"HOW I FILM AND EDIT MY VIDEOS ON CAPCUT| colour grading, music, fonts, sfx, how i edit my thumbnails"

Hi babes, welcome back to my channel. If you don't know, I'm Lulu and welcome to a new video. In today's video, I'll be showing you guys how I edit my YouTube videos, and I'm honestly so excited for this video. I know you guys literally love my editing and it honestly means the world to me. You guys recognize the effort I put into my videos, so I'm so happy that today I get to share a thing or two about my editing process. So in this video, I will cover color grading, sound effects, music, text and fonts, how I edit my thumbnails, and yeah, that's about it. And without further ado, please like, comment and subscribe, and let's get into the video. So first and foremost, I use CAPCUT Pro to edit my videos. I also use Premiere Pro. However, in this video I'll be showing you guys how I edit with just CAPCUT because I'm an amateur when it comes to Premiere Pro, and I mainly do most of my editing on CAPCUT. When I go to Premiere Pro, I'm just adding blur and masking, so yeah, which is like the least of effects when it comes to videos. So I'll show you everything else that I mainly do. Also, the reason why I'm using CAPCUT Pro is because if you are a CAPCUT user, you know that everything that was once free you now have to pay for. So yeah, hence the upgrade. But yeah, I would definitely recommend to use Pro at this point because they just want our money. I bet like at this point they'll make us buy the app. Alright, starting strong, we are going to get into color grading. I don't actually color grade, guys. I know you're like, what do you mean? I actually don't color grade. Like when it comes to the color wheel and stuff like that, I don't touch the color wheel. However, I do want to learn. I just sometimes don't have the time for all that. So what I actually do is I cheat color grade. I use filters on CAPCUT. Basically, I use violin sometimes, but I mainly use the Oppenheimer filter and the Journey filter.
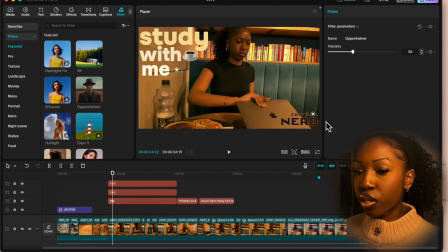[1:30]
So let me just show you guys how that looks. For the intensity of my Oppenheimer in this clip is 36.
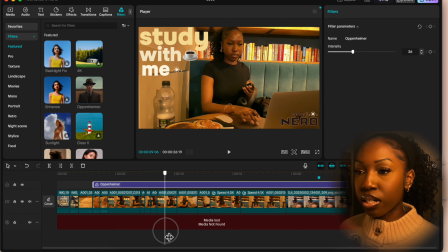[1:40]
As the video was already dark to some extent, I didn't want to make it dark, as you can see. So what I will say, this is not a fixed number, it varies a lot across one video of mine.
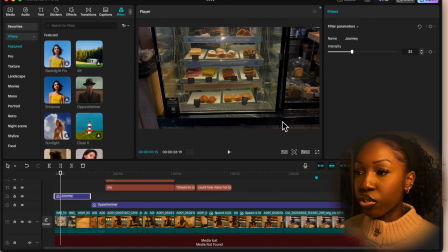[1:52]
This is my previous vlog, you should go check it out if you haven't. And for Journey over here, I have it at 35.
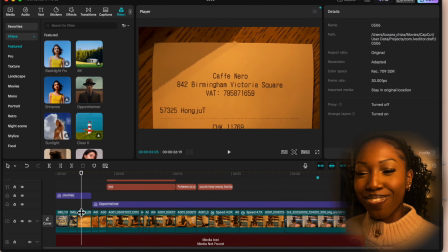[1:57]
I tend to keep it low, you know, because you're not trying to make things super dark even though they already look quite dark.
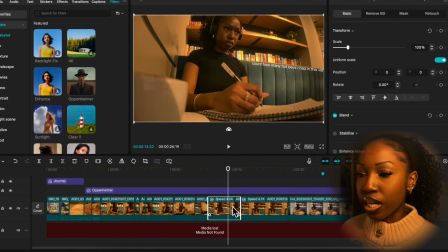[2:04]
I don't do this for every clip, but I might look at a certain clip. So I've selected this one and I'll go to adjust.
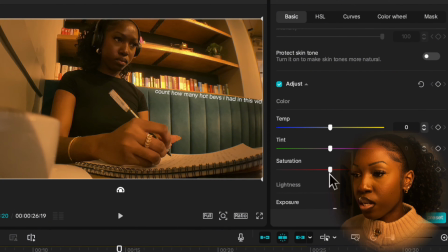[2:13]
And as you can see here, I tend to play with the temperature sometimes.
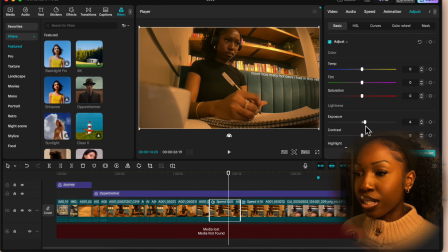[2:19]
For this incident, I don't need to, but I did up the exposure a bit and I reduced the highlights. If there's some overexposed whites, which not really here, I was trying to bring this down, but it didn't really help as much. But I kind of just wanted to keep it as so.
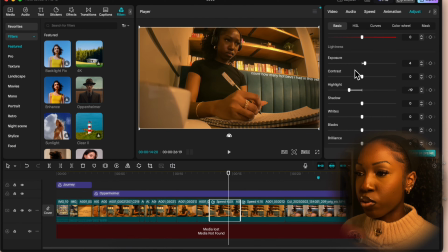[2:39]
So I do tweak the highlights, exposure, and that's literally it, and temperature.
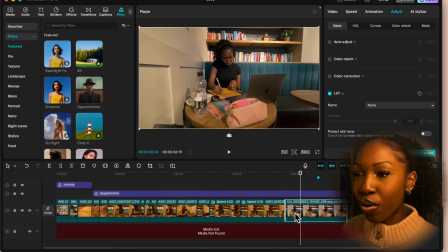[2:45]
Something that I would have done if I remembered this when I was editing this video, I would have actually increased the temperature of this clip, because look at the contrast between the two. This is a cooler tone, this is a warmer tone.
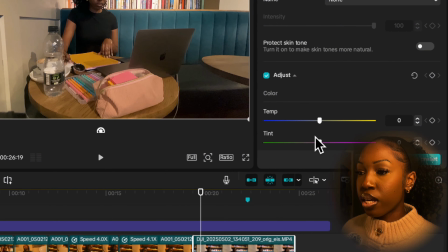[2:59]
So what I would have done, I'd go to adjust again, and this time for the temperature I would increase it,
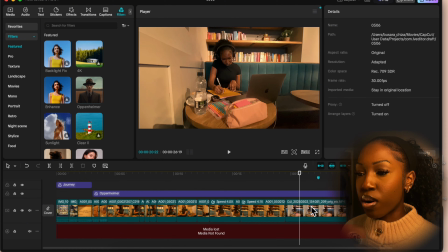[3:05]
making it match the vibe, somewhat match, potentially even make it more fried. Okay, that's too fried to me, honestly. I think this is all right. Yeah, it's a bit more seamless than before, right guys? That's color grading to me. So moving on to text/fonts. Fonts that I use for my videos are Honest Black, Prata and Luxury. These are the CAPCUT fonts that I use and they're all free. And then for my captions at the very bottom of my screen, I use Helvetica Neue, I believe that's how you pronounce it, and it's basically like a generic font that comes with your laptop. But you can also go to thefont.com to just experiment with the fonts that you want. I believe you can even find Helvetica Neue there, I guess. So for my fonts, once again,
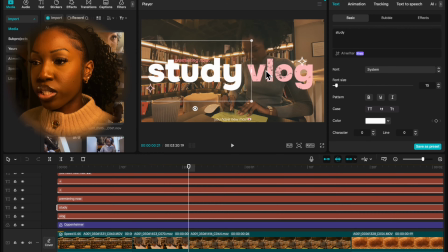[3:55]
I actually use two different text box for like my intro, so I can have different colors.